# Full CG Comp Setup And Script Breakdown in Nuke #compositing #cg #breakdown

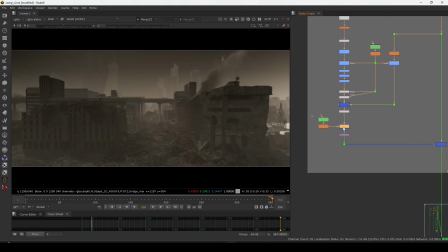[16:28]
So if I show you, so if I disable this thing, so this is the thing he gave.
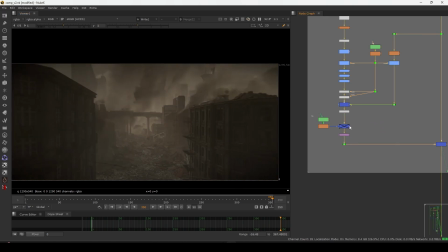[16:33]
I show you the final. So he gave, so let me disable this thing also.
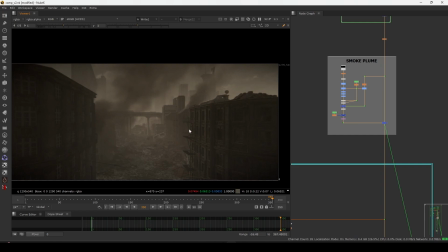[16:39]
Yeah, so this is the look, and he given these two smoke. But I feel like if you check this my context sheet here,
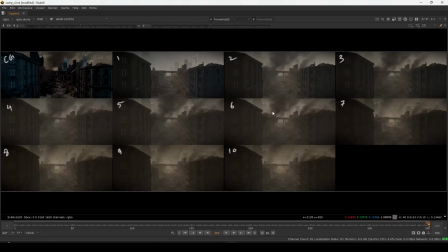[16:48]
so I keep it till here, stage 6, then I remove it,
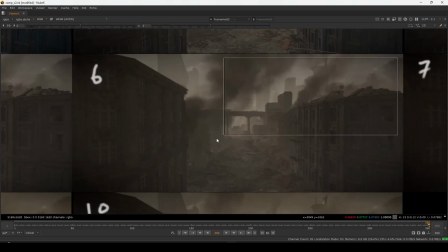[16:54]
because if you check here, this is looking good, but this smoke is blocking the view. I want something to eye is looking to, because currently you can't focus in a single point.
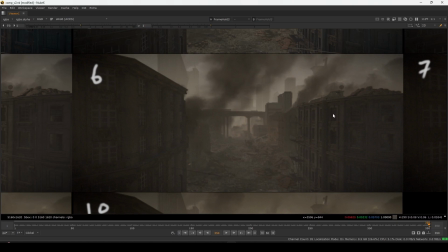[17:06]
I mean, you have to focus somewhere, you have to see somewhere, but currently there is no object that you can view once you see this image.
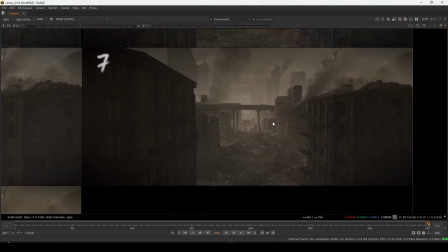[17:15]
So if I remove this, once you remove, now you can, your eye is straight going in the middle.
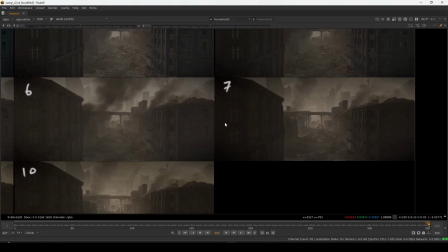[17:20]
If you check before and after, you will see it's a big difference when you remove the smoke.
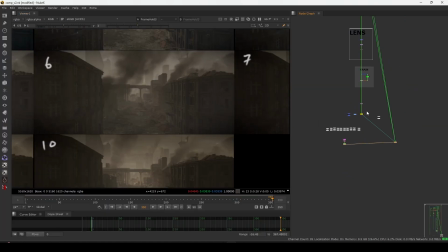[17:24]
So I remove this one, and then I did my comp correction.
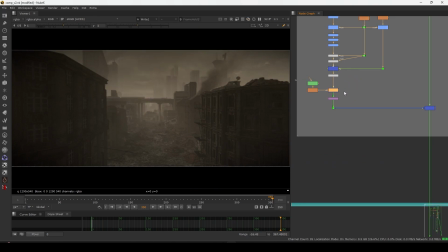[17:30]
So I basically did roto and just remove this one. And after that I want smoke layers, just like this one.
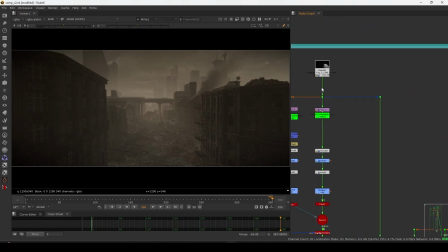[17:39]
Obviously I took it from Action VFX, so they have a free smoke layer like this one.
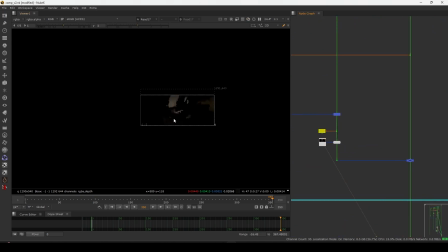[17:45]
So I use this and stack them all together, as you can see. And let me show you how I did this one. So I basically placed on a card for this one, and then I added a color using this multiply technique.
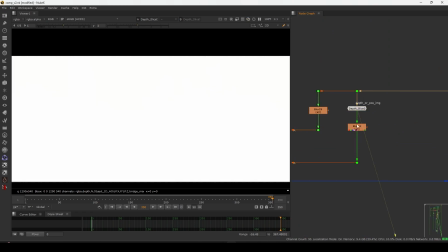[17:58]
And then I use a depth size also to slice where they are,
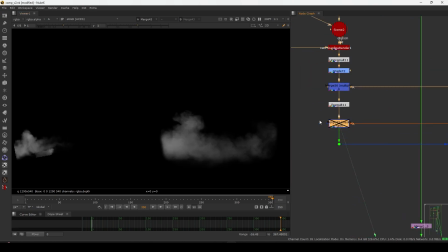[18:03]
and then I do basically a mask, so I get a holdout like that. So I did for everything.
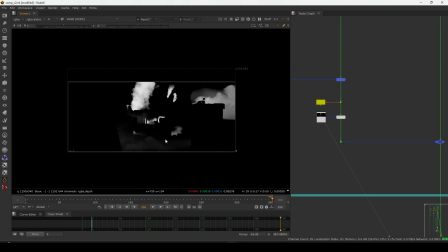[18:10]
If I show you in the bottom, so this is the pre-comp we have with all the holdouts, and it's animated.
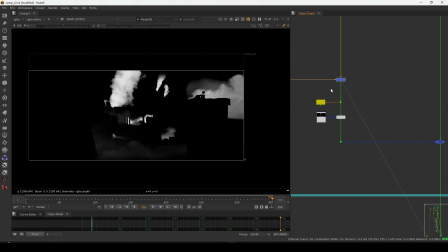[18:15]
But I want to show you this because I render this in a single frame, but they all animated and they are properly hold out with that buildings.
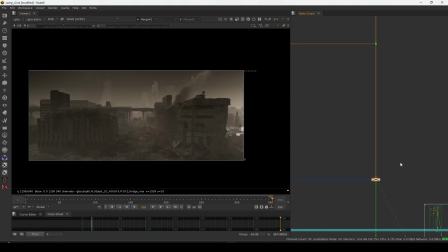[18:25]
And so then I merge this one here, and if I show you in the final comp, if I on this one, you will see it's giving more depth.
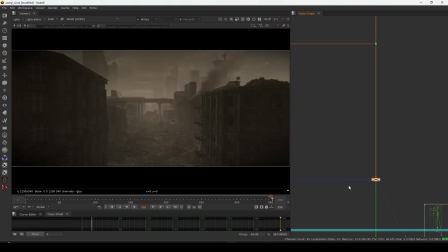[18:33]
So that much I added smoke layers and this smoke plum. So as you can see, the ground smoke, I also added some smoke here also. And but this is still we don't have I mean, this is looking good, we have overcast look,
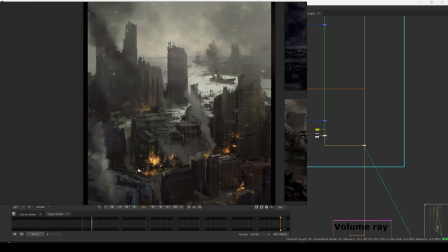[18:52]
but if you check some reference, we have a little bit of light in here also and here also,
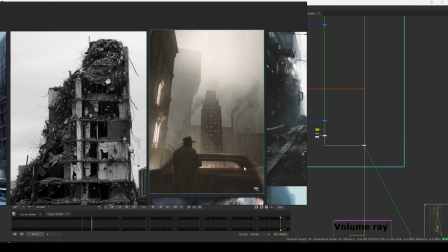[19:00]
right? So as you can see, light is here also, and this light is throwing this direction.
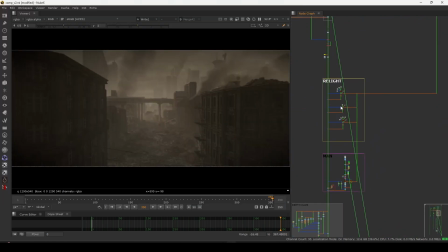[19:06]
So if you check the above, I have this relight setup here, which I will show you. So first of all, let's enable this one and see how much difference we get. Okay, so as you can see, if I turn this off and on, you will see the light direction.
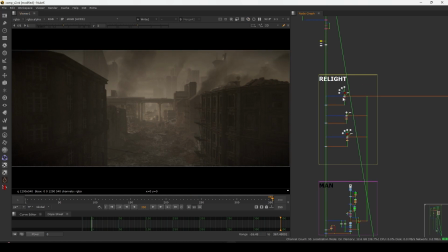[19:22]
Now we can see a little bit of light direction in the far away. So how I add this one, so I basically use this relight tool. There is a specific reason why I use this one instead of the other gizmos, which is free, because if you check this one, you check the relight, and if I off everything,
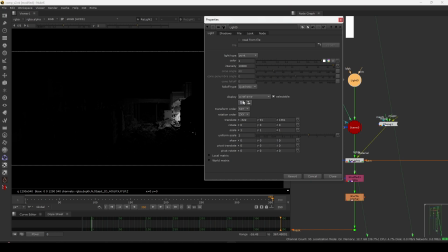[19:42]
see, so I added basically a point light, and I want specific light direction.
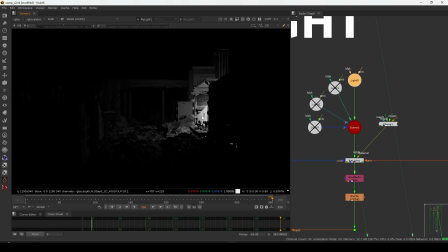[19:48]
So if you do a relight, it will relight your entire scene, but in this direction I want a light in a emitting from a point. It will emitting from point, and it will light up the areas like this. So that's how I did.
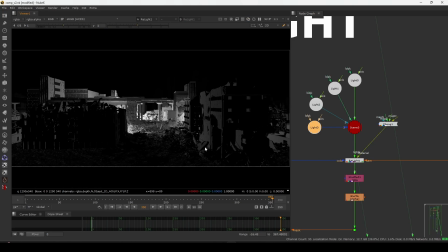[20:03]
So in this areas, so as you can see, so now if you see this mat, it will look like there is a light and it's emitting light from this direction and this direction.
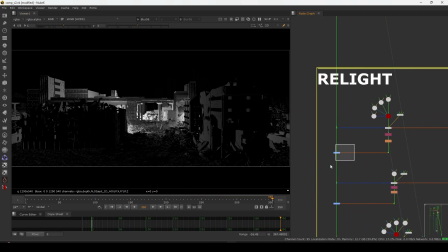[20:12]
So I use this one, and I do color grade using a grade.
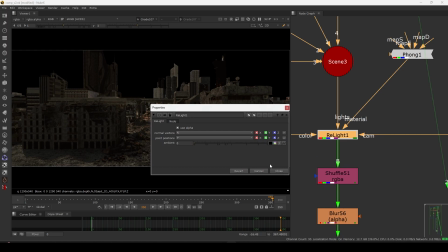[20:17]
And for this relight, you need position pass, normal pass, and your camera and material, and obviously your lights.
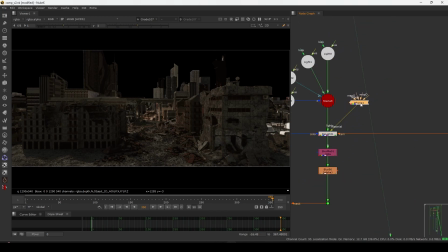[20:25]
So 1 2 3 4 things we need. The material is important. If you don't have material, so it will not gonna work.